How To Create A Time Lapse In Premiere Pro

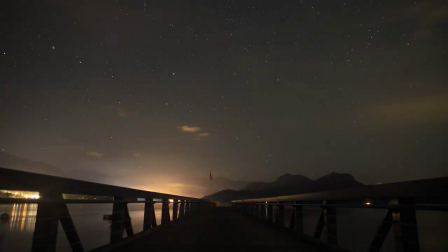(4:09)
Any exposure changes in between pictures, even if done automatically by the camera, will look like garbage in your final video.
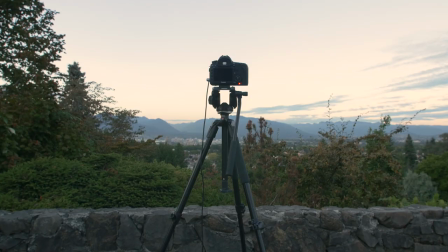(4:16)
So keep everything consistent. Finally, check on your timelapse from time to time during the process.
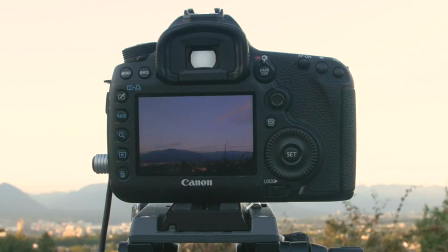(4:22)
Your camera will likely spit out an image to review before taking the next one. If it just doesn't look as good as you liked, or maybe you left the lens cap on,
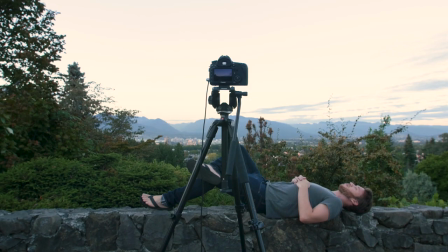(4:29)
shutting everything down early and starting again is a way better solution than waiting an hour only to realize you just don't like it enough to put it in your final video. Now we've learned what to do and what not to do, but how do we make our timelapse stand out from the crowd?
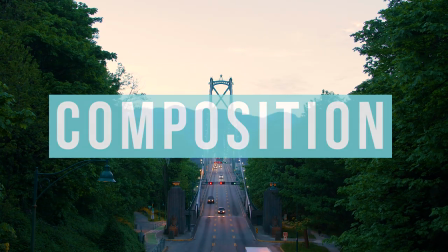(4:44)
Let's go over some tips together. Composition. The key is to not rely on the fact that you're going to speed things up to wow your audience.
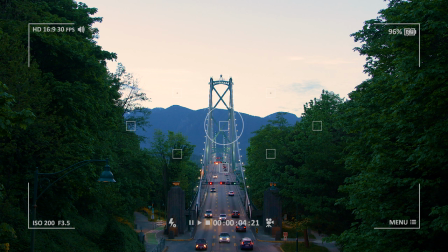(4:51)
You need any one of those pictures within the timelapse to be noteworthy on its own. Use composition guides like rule of thirds and leading lines to make your picture awesome. Need a refresher on composition? We actually did a video on that. Take a look if you want and the video link is in the description below.
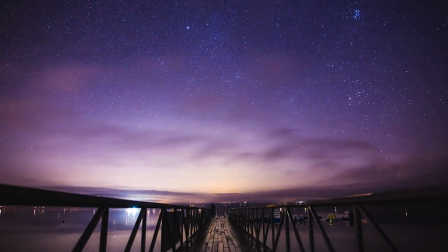(5:07)
String 300 well composed and amazing pictures together and then when you add motion like whispering clouds or stars that will only increase the wow factor.
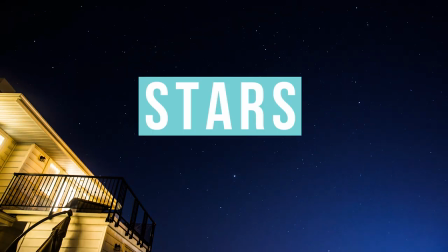(5:16)
That's the other thing, stars. They're awesome, but sometimes really hard to get.
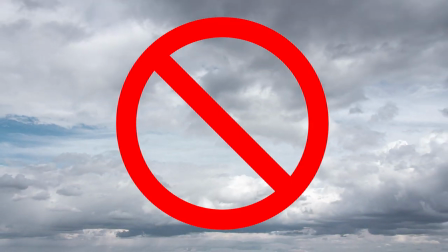(5:21)
It has to be a really clear sky, like no cloud coverage. And there has to be very little light pollution where you're shooting.
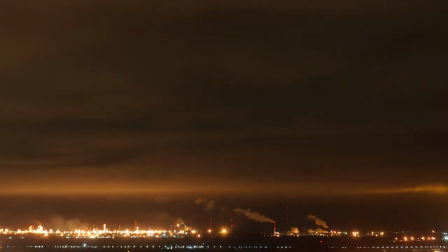(5:27)
No streets, cars, houses, anything nearby residential or human-populated areas will likely give you poor results.
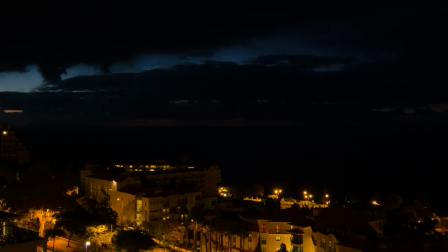(5:33)
You won't be able to expect the camera to pick much up when you yourself can't really see anything. Next, high versus low shutter speed.
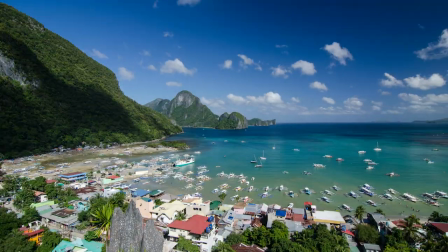(5:40)
Basically, do you want the motion of your time-lapse to be crisp and sharp, or buttery smooth and flowy.
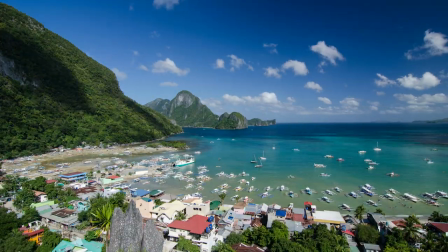(5:45)
Higher shutter speed will give you a closer look to this, with the objects in motion being detailed as they go by,
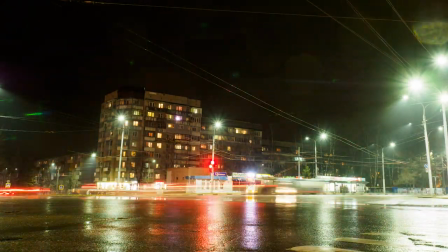(5:51)
while a lower shutter speed will give you a lot of motion blur and make things feel like they're blazing by. And it may also give you the illusion that the object is leaving a trail in its wake. This decision is actually up to you. What do you like better for the shot? What kind of an aesthetic are you going for? My suggestion, try them both out, as well as the rest of these tips to try and get better at time lapses. It's really an amazing feature to add to your video. I hope you guys found this video helpful. If you did, we've got tons of other tutorials.
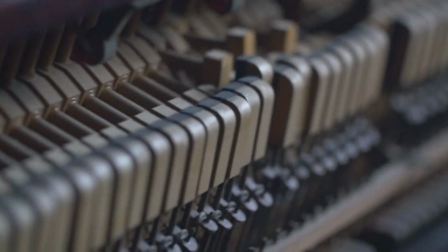(6:16)
For example, we've got this one on how to do a zoom blur. That's basically how we did the effect on going from the phone screen to the title at the beginning of this video. The link to that is in the description below, and you can find the rest of our tutorials at motionarray.com. Thank you guys so much for watching, and I hope to see you in the next video.